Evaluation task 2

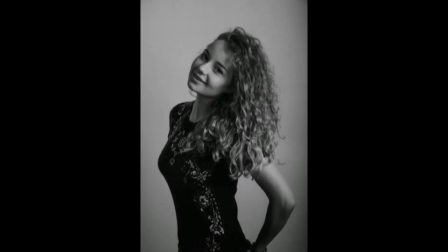0s
We created the star image of the artist by using her body language and the sets as well.
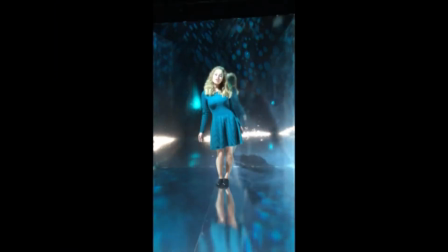8s
So the colours were quite surreal because that's the image we went for.
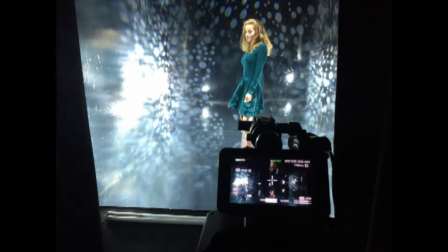11s
This was our theme for our three products to expand that bright colours, lighting and having that surreal effect.
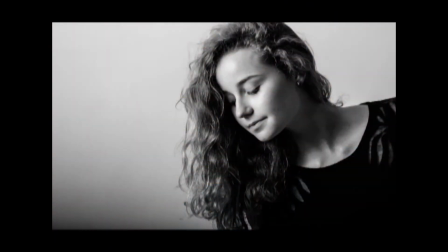21s
So as for the artist herself, we basically went for this innocent girl next door look like friendly,
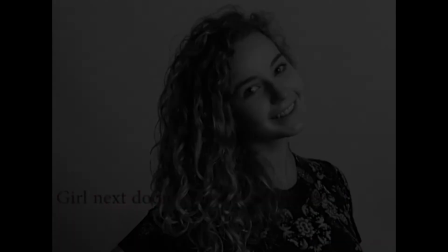30s
very innocent girl, which connects to our target audience. The digipack shows Jen's creativity.
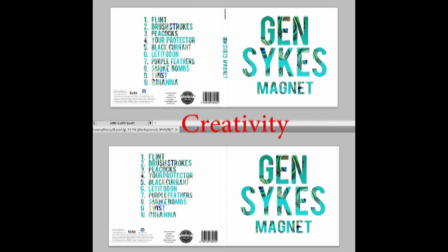38s
The pattern in the text on the exterior of the album cover is bright, colourful, interesting and quite stylised.
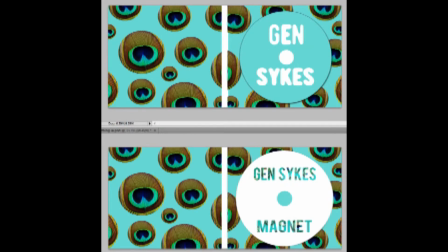44s
On the interior of the album cover, the negative of the outside is used, so it is like reversed.
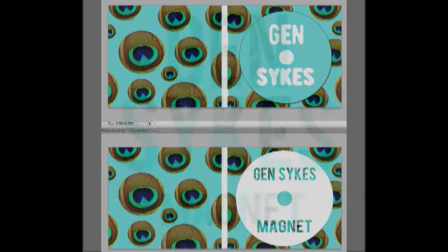51s
This is artistic and eye-catching. The stylish font mirrors Jen's sound and shows that she is current.
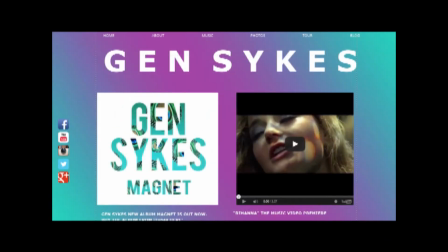59s
The album cover contrasts with the video, though, and the website representation of the artist, as they show her to be, like, the girl next door. In the website, we decided to show her creativity and originality.
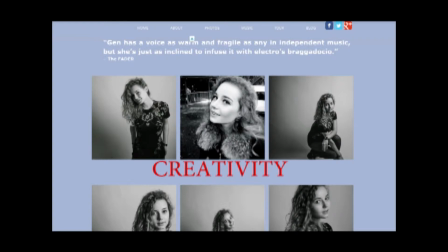74s
To do this, we used a range of colours, so, like, the blues and the pinks.
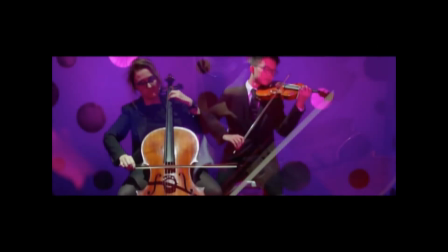80s
This fitted in well with our sets and our music video as well.
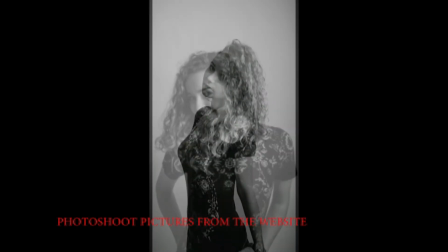86s
We chose a lot of photos to put on the website as well to represent her look.
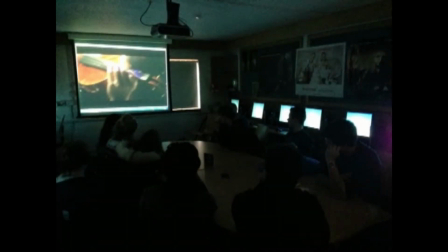93s
But in the focus group feedback we got,
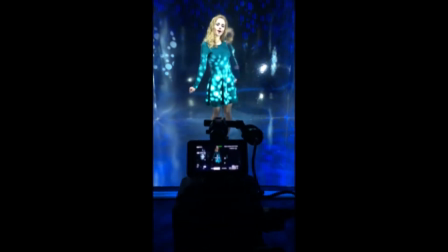96s
we were told that she looked quite like the girl next door rather than what we originally had our idea of.
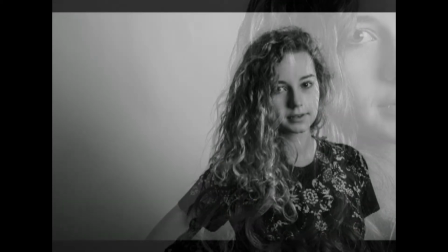103s
The digipack contrast says it is more representative of the genre rather than the artist herself.
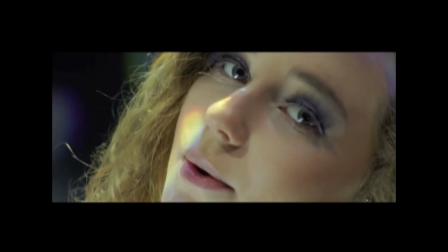108s
We used lots of close-up shots because we wanted to establish that
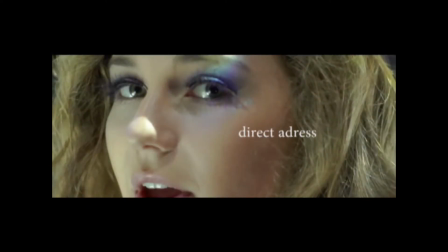114s
direct address with target audience which would create this personal touch.
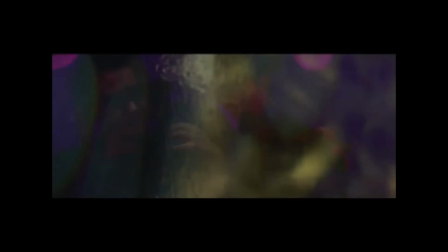119s
Again helping the product to sell more. Also in the editing we used a lot of overlaid and cross dissolved shots so
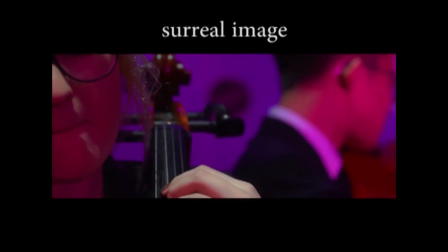128s
that it adds to this surreal atmosphere which we kind of went for.
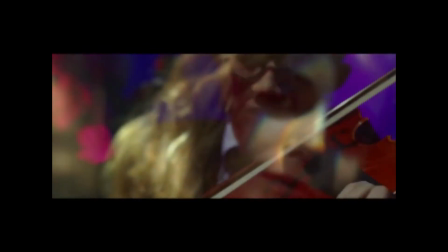134s
Also it helped to merge the two shots together making a smooth transition.
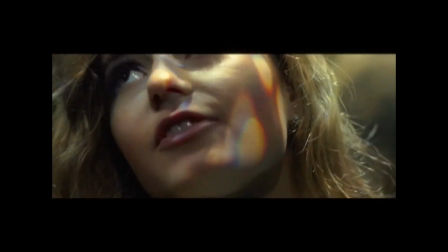139s
The audience can feel this alternate reality they can escape to it so that also promotes the product.
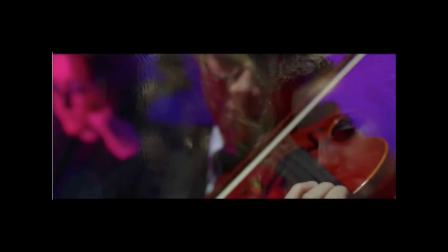147s
It's the same in the shots with musicians where we try to present the cello and
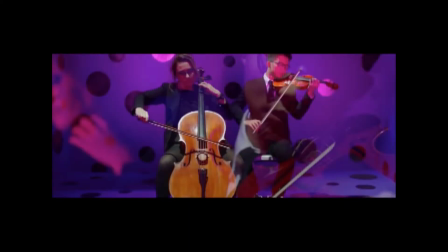154s
violin musicians so their causes of effort helped us to make them work with each other
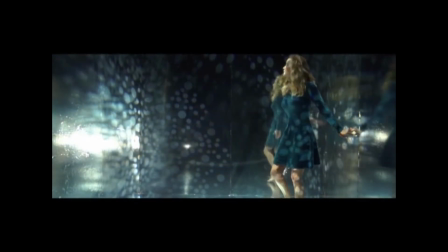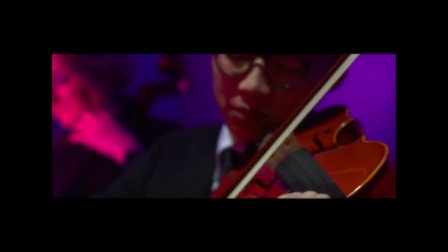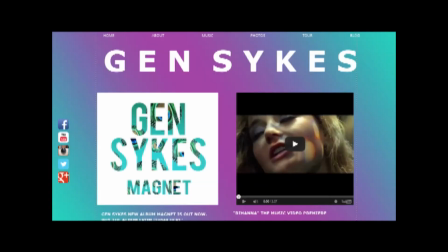174s
The main page of the website contains a music video and a digipack and the news are telling their audience that an album has been just released and the video on YouTube.
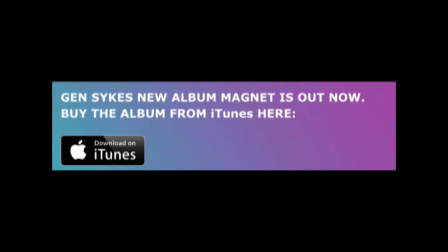188s
So this might increase the awareness of the target audience that they can buy now
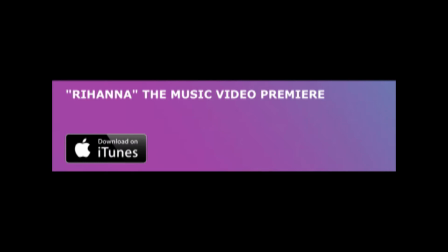195s
an album online in iTunes or they can buy it in the future in some shops.
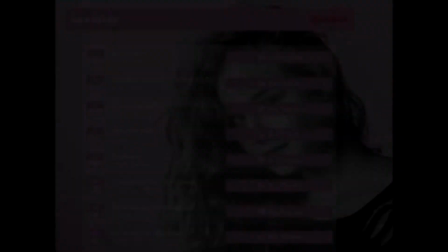201s
This will increase sales of their album. And also on one of the pages of the website,
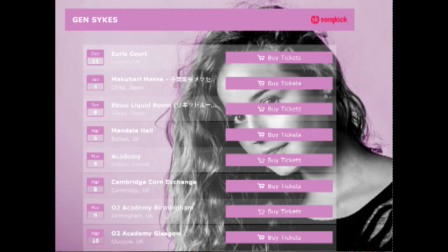207s
the audience can see the kickass.com advertisement where they can buy tickets for the future concerts of Gen Sykes.
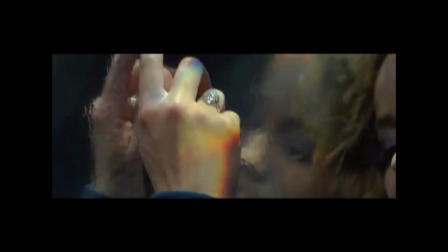218s
In terms of branding, how people would recognize our artists, well basically all three products have an impact on that,
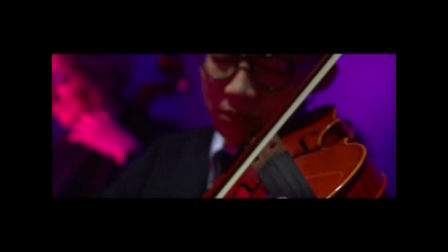226s
but the music video has the biggest because it stands out from any other artist by its surrealism,
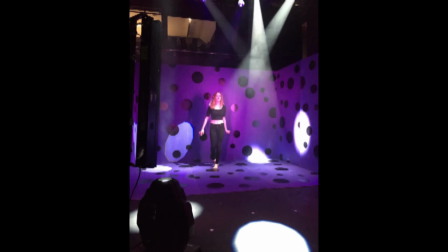234s
originality, the color scheme and stuff.